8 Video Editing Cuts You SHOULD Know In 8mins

If something happens, if I, let's say I throw a punch, at the point of that punch, I cut. This is a way for you to actually time your cutting better. Let's say something in your scene just happens. Something happens, maybe a door slams. I'd like to do that a lot. A door slams, and that is my reason or my motivation for cutting to the next scene. I like to use sound and action in a shot to take you to the next shot. For instance, if I was to do this and I drop it, I probably shouldn't do that. If I was to take this and drop it, and then I cut on that That is a motivated cut. Cutaways are a very simple tool to use. They help the viewers get a better understanding of the surrounding or a specific thing that is very important to a scene. Now, if I'm talking to you about camera gear, like for example, I love the 24 to 70 millimeter f2.8. Cutting to that would be a cutaway, so you can see exactly what I'm talking about and give you a little bit more information.
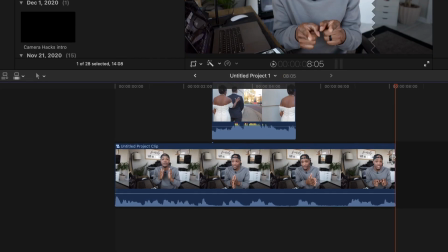Films do this all the time. Maybe an actor looks a certain way. A lot of times they cut away to the thing that they're looking at. And that allows you as the viewer to understand, hey, he's looking at that.
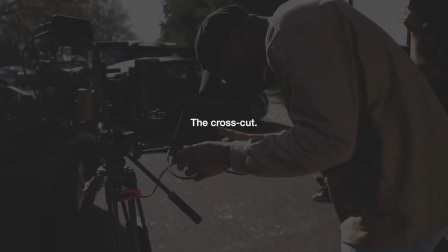That's a cutaway. And now we go into the cross cut. Now, the cross cut is basically two different things happening at two different places, or even two different times.
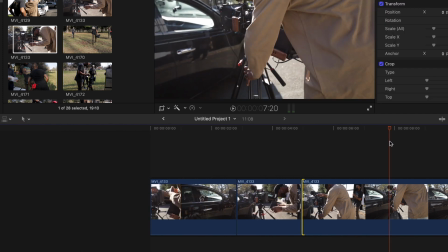Cross cutting tends to add anxiety into a shot. It adds the tenseness or drama into a shot.
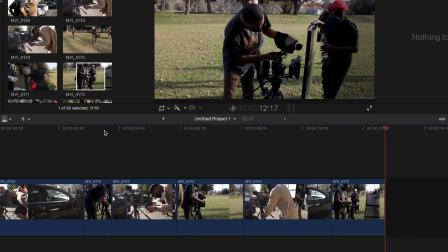Sometimes this could be two storylines going forward at the same time. Sometimes this can mean someone on the phone at their home and another person on the phone at their home.
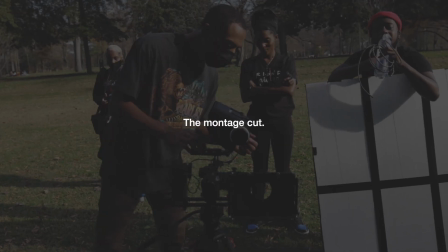Those are cross-cut. Now we go into montage cutting.
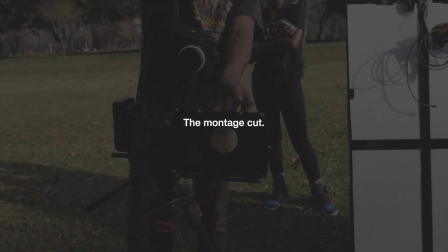And montage cutting is basically, we take you through a time period of things.
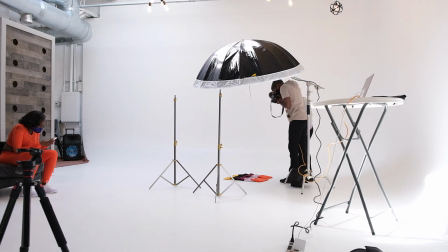Sometimes this means time lapses. Sometimes this means showing the city and everything that it has to offer.
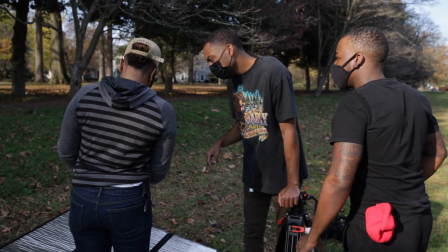You would see a lot of films actually start off like this, showing people just in the world that they're trying to bring you into.
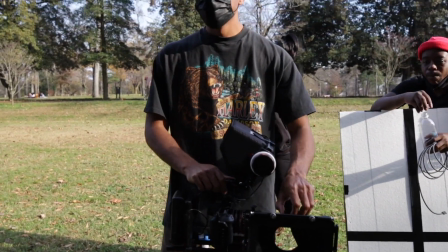Maybe some food, maybe the traffic, maybe these, fast, busy shots, time lapses. Maybe we even show the character getting older or doing things day by day, showing them as time passes by. And that's what a montage is for, to relay the message of time passing. All a montage is a series of rapid cuts, basically the B-roll.
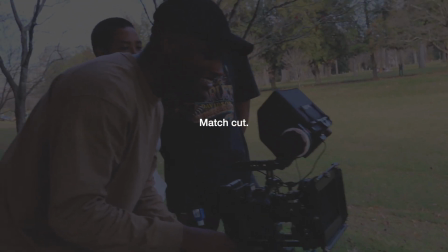And now let's talk about the infamous match cut.
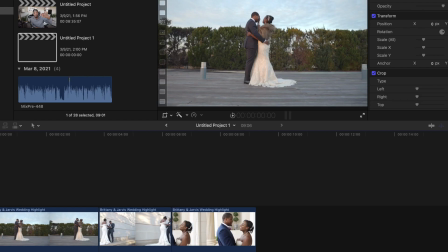This is also motivated in a sense, but a lot of times it's motivated from the motion of the camera,
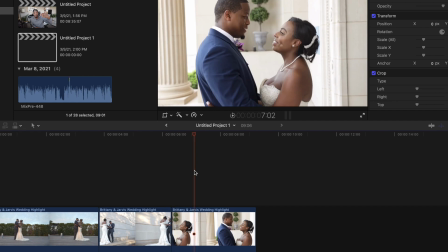or it's motivated from a motion in a scene. For instance,
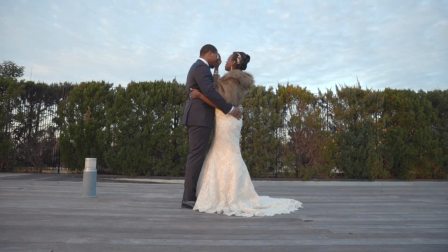if you were to push the camera forward and then cut to another shot where the camera is pushing forward, then that would be a match cut. You're matching the direction of something in the shot. And a lot of times it comes from the camera motion. You've seen all the videos on Instagram of people going like this and going like that and doing this and doing that.
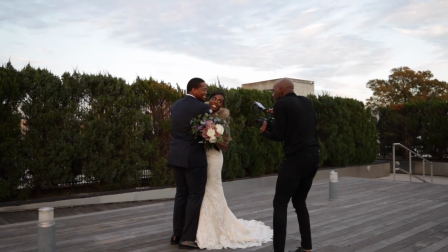All you're doing is getting a whole bunch of match cuts and putting them together. Match cuts tend to need a lot of direction.
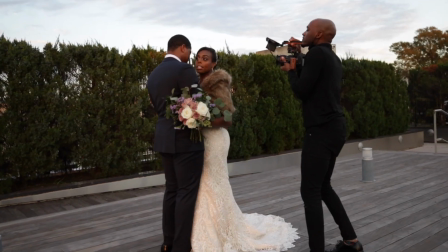They tend to need a lot of thought before the shot. Match cutting can be cool because it allows for a smoother transition and allows for you to not kind of abruptly change from scene or shot to shot.
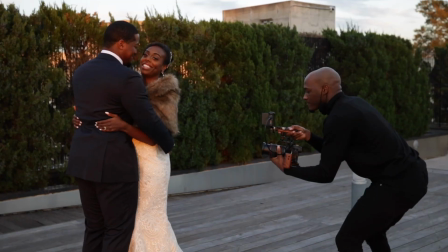It doesn't distract the viewer from what's going on. It just kind of adds to a seamless cut or flow of the film. I feel like it's very cool creatively, but also creatively it can be handicapping to know that you have to move in a certain direction for the next shot. Okay, so that's all I have for you today. Like this video if you liked it. Also, make sure you check out the website. It's in the link in the link is in the description. The link is in the description box below. Also, you can check out the new course where I dive through editing in iMovie.